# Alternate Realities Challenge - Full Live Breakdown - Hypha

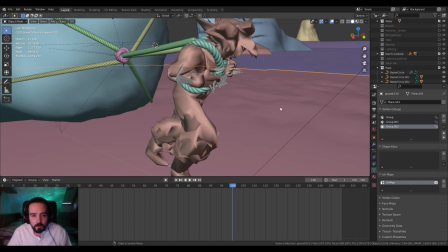(62:18)
Can't go wrong. Sounds good. Yeah, we'll get there. We'll get there in a bit. So,
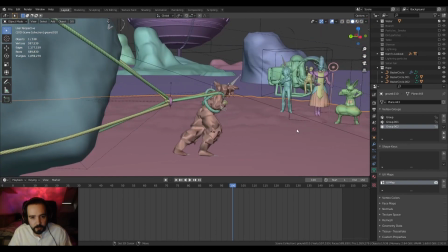(62:25)
yeah. I initially had some issues with my first test of this.
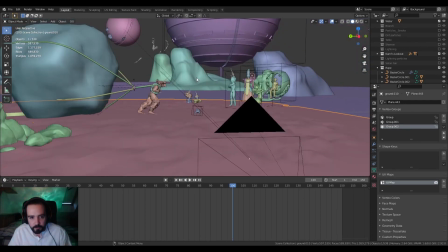(62:29)
When I checked it against the reference, my character was much farther ahead by the end of the animation than he was at the beginning.
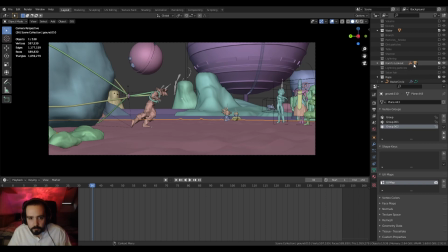(62:38)
Maybe I can... Is there anything else I can hide? Not really. It's just so much animated here. Yeah, so at the end he was like a foot further forward or further back than he should have been, so I had to...
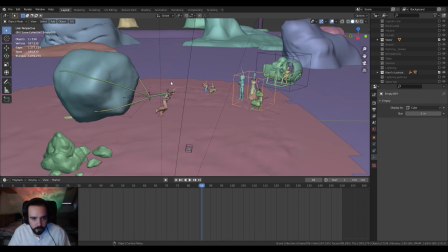(62:54)
Then I grabbed an empty and I put it around him and moved him backwards as he was moving forwards.
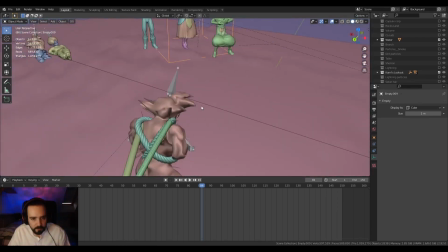(63:01)
So it ended up matching, otherwise I would not have been allowed to compete in this competition.
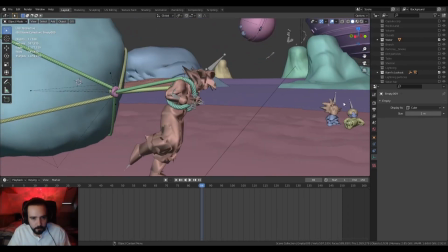(63:07)
Yep, so again, we got Goku.
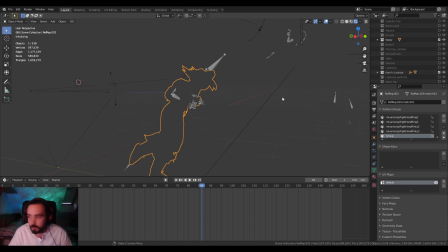(63:10)
These are all pretty much the same style models, some anime models, low poly, that I've retextured in some bits.
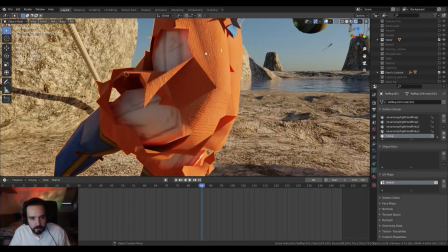(63:19)
Like his trousers here, it's actually like a texture on it. Didn't go too crazy with fixing where it was or that.
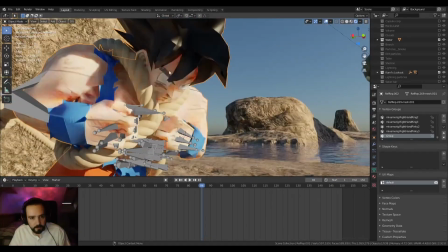(63:29)
Then we got Goku himself, just super concentrated on pulling this goddamn rock.
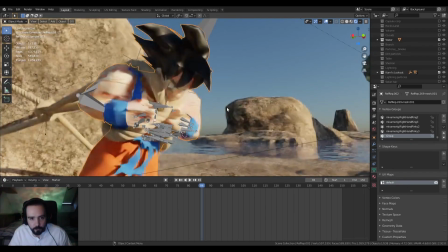(63:35)
One thing I will say is that every single character in the foreground that should have hair does have hair.
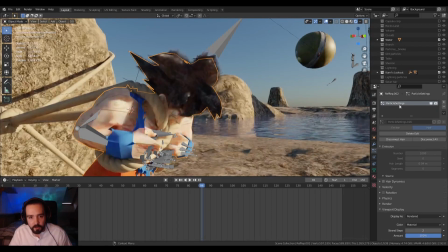(63:41)
They all have particle systems for hair. I went pretty full on, just trying to make, because it looks so flat here.
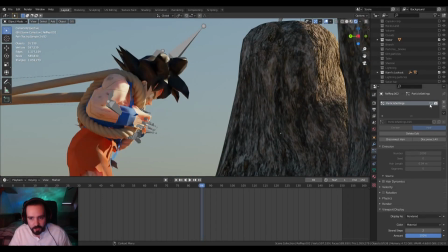(63:50)
It just looks so flat and the lighting doesn't catch it right, but with some hair, it's got something,
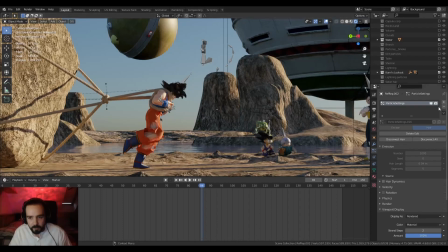(63:57)
it just looks like a bit more, a little bit better. You don't get any of those harsh reflections or anything like that.
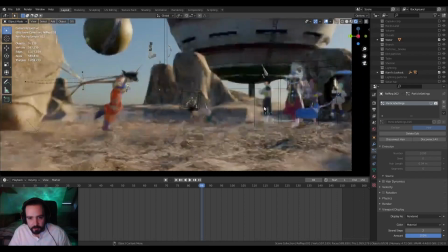(64:03)
But I did that for every character here that has hair, so we'll get to that.
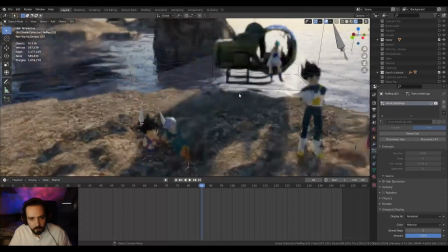(64:07)
So we got Goku, we got obviously Vegeta here, also with his hair.
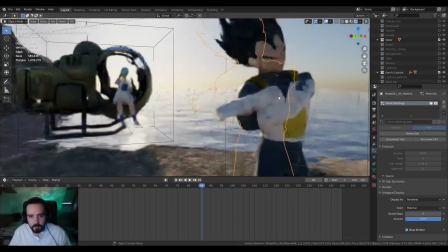(64:14)
Boom, he's got some hair as well. And he is just doing a mixamo,
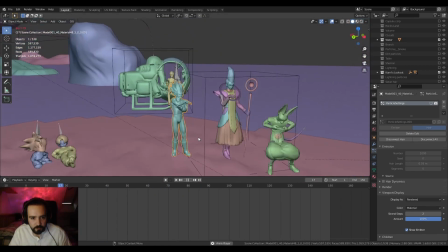(64:22)
like workout stretching animation, just getting ready, because it's hers.
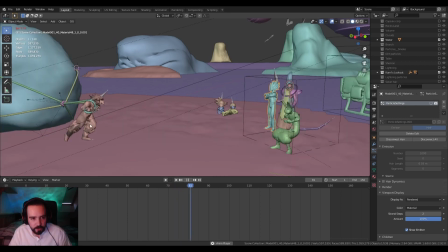(64:28)
My idea was that Goku's finishing off his bit of training, so now Vegeta's getting ready to go and take his
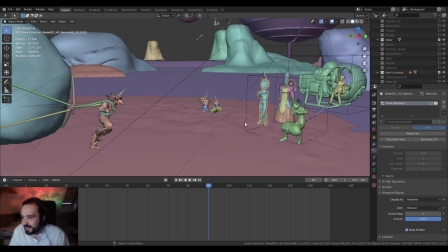(64:39)
turn at pulling the rock, because that's a great way to train. Creative Shrimp, you can't go wrong. The hair's really a really nice touch. Yeah, cool, thanks.
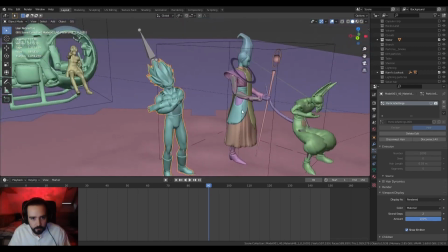(64:51)
Yes, so we got Vegeta and Goku, and then we have classic character Bulma.
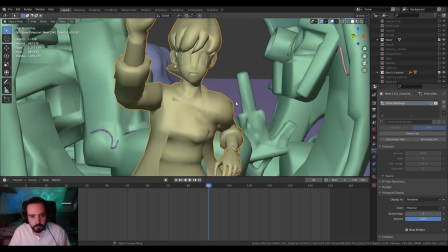(64:56)
Oh yes, it's Bulma, who also, again, you know what I'm gonna say, she got hair.
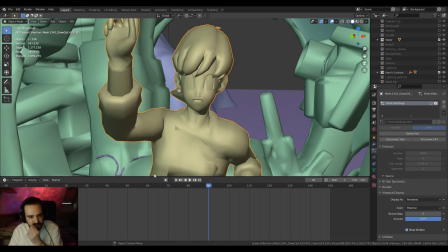(65:01)
She got loads of hair, which you can really make it out in the final render. If I pull this up, if I come to,
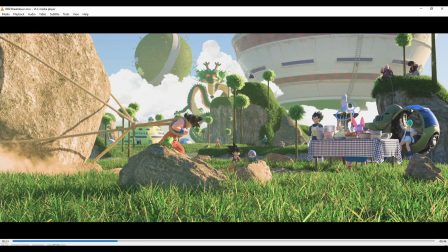(65:16)
just go back a little bit. Yeah, so like right here, you can see this is what was nice about having just chucking a bunch of hair on these characters. Is just you're gonna get this extra nice little light coming, almost like subsurface. on the hair. Even here you get some just, I don't know, it just looks better.
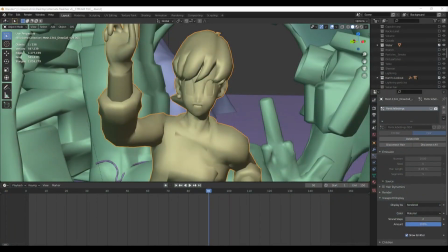(65:35)
Yeah, so anyway, boom, there we go, I'm back.
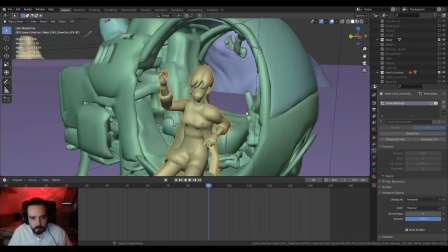(65:43)
Okay, so yeah, she was another one that was kind of tough to rig up.
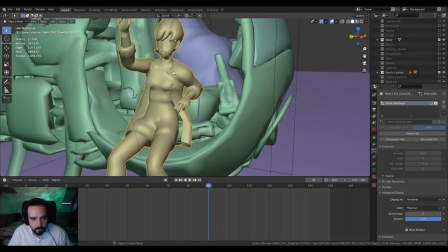(65:49)
I did manage to rig her.
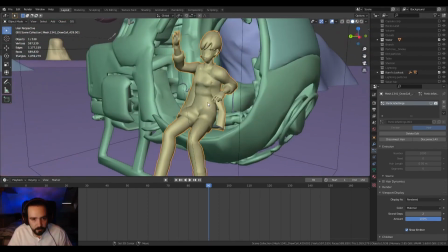(65:50)
I can't see her armature though, but I had to hand animate her because there was just no way of finding a decent animation for her sitting here.
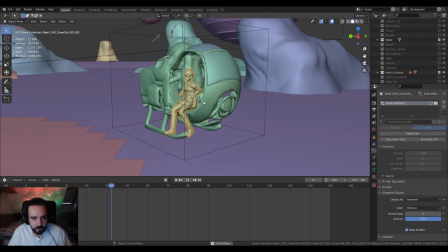(65:59)
Initially I had her flying across the screen, but it was, again, just too much going on.
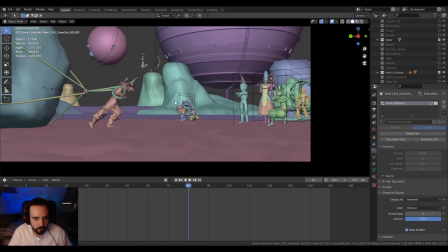(66:03)
So, and she's just chilling there, and then as Goku comes closer, she just like waves like, "Hey Goku, hello." That was something she did a lot. Like, she always just like, "Hi Goku, hello." So it made sense. Made sense just to have her there.
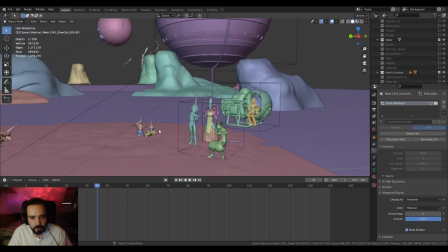(66:20)
Okay, let's go on to probably the hardest character of this whole goddamn thing. This guy.